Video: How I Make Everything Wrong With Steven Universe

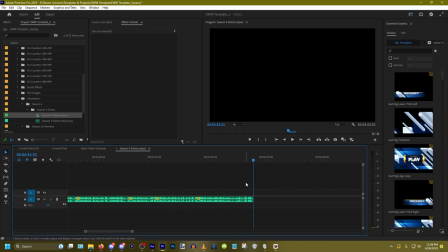[30:39]
that one sounded a little weird i'll figure it out if i have to re-record that one i have to re-record that one but there we go there's the cut up it took literally like six seven minutes not bad at all we've cut down an 11 minute recording originally to eight minutes now we're down to four and a half not bad not bad so
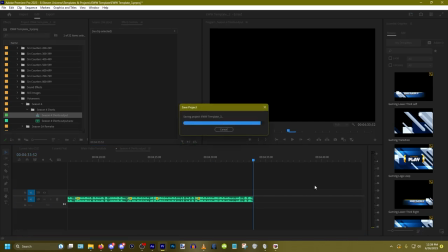[30:59]
once this is done i go ahead and save um and now the next step would be to make a duplicate of this main video template but i want to show you
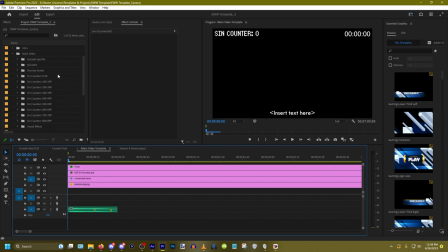[31:08]
around it first um let's put a random uh still
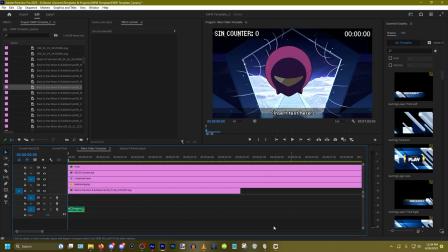[31:13]
image down so you can get a better idea of what you're looking at here here's the template i'm gonna go over it track by track starting down here uh a i'm gonna select the one over here that i'm looking at a3 is where the ding goes very nice very well done uh i
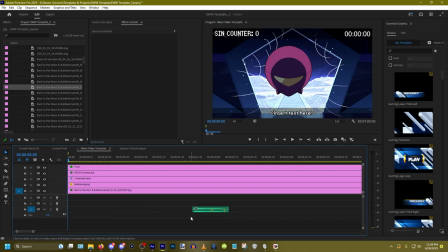[31:30]
usually put every ding here just so that it's uh consistent if i need to go back and like fix something with the ding it's all there i don't have to worry about it being mixed in with like the audio or anything up here uh you may be wondering what are those weird green things in your ding i put these here to mark where the next bit of audio or video will go so for example let's say that at a certain part after the ding i want to change this picture to this one let's say
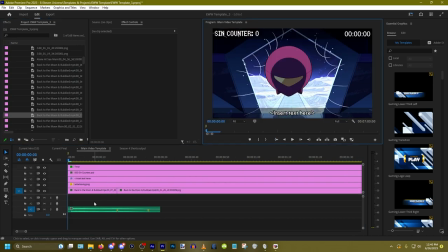[32:00]
i time it so that i put the thing on the
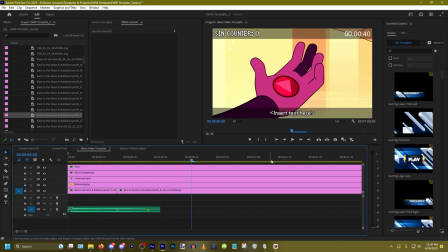[32:05]
marker and that's when it changes you may notice that during the videos
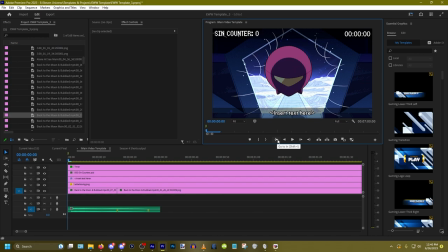[32:10]
when i do that ding sound effect i actually start talking or doing the next bit of audio a little before the ding noise ends uh
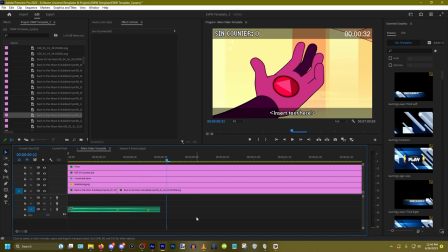[32:19]
that's how and i think it makes the videos flow a little nicer than it would
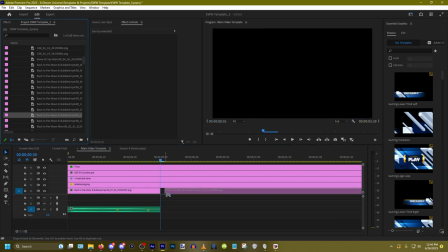[32:24]
if i waited until let's say the very end of the audio to change it because if i do that then it feels like it hitches a little bit
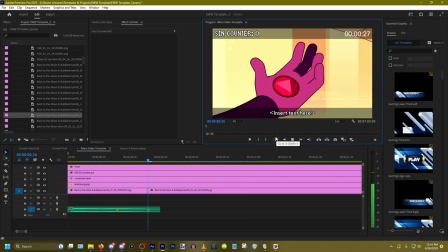[32:32]
or even like back here which is where the sound itself ends it feels a little slow that way I feel like videos are a lot
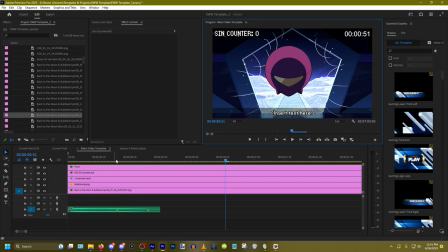[32:40]
snappier and a lot quicker when I start my next point, like right about here. These two. The first one, A1 here, is where I would put audio.
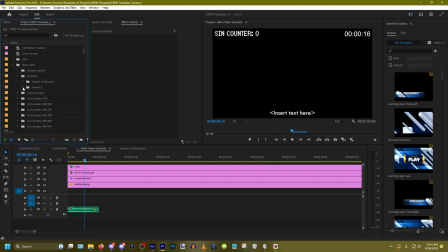[32:51]
So for example, I still have to put the season four episodes, but let's use this one for example.
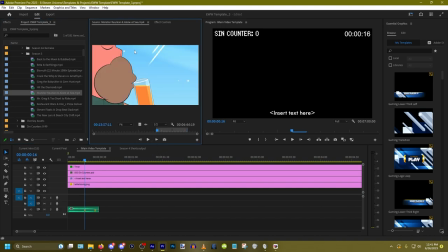[32:57]
This whole window will be important later. This is basically the trimmer. I will get to it when I get to it. Basically for right now, I is my in point, O is my out point. I pick the in and out points and it will trim to that specific section of video
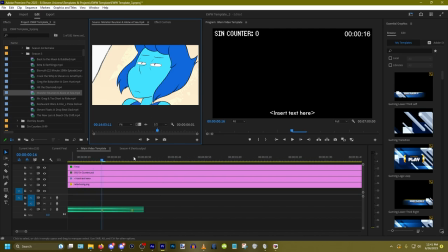[33:13]
If I want to put both if I want to just put the video down I grab this icon Drag it and drop it right here.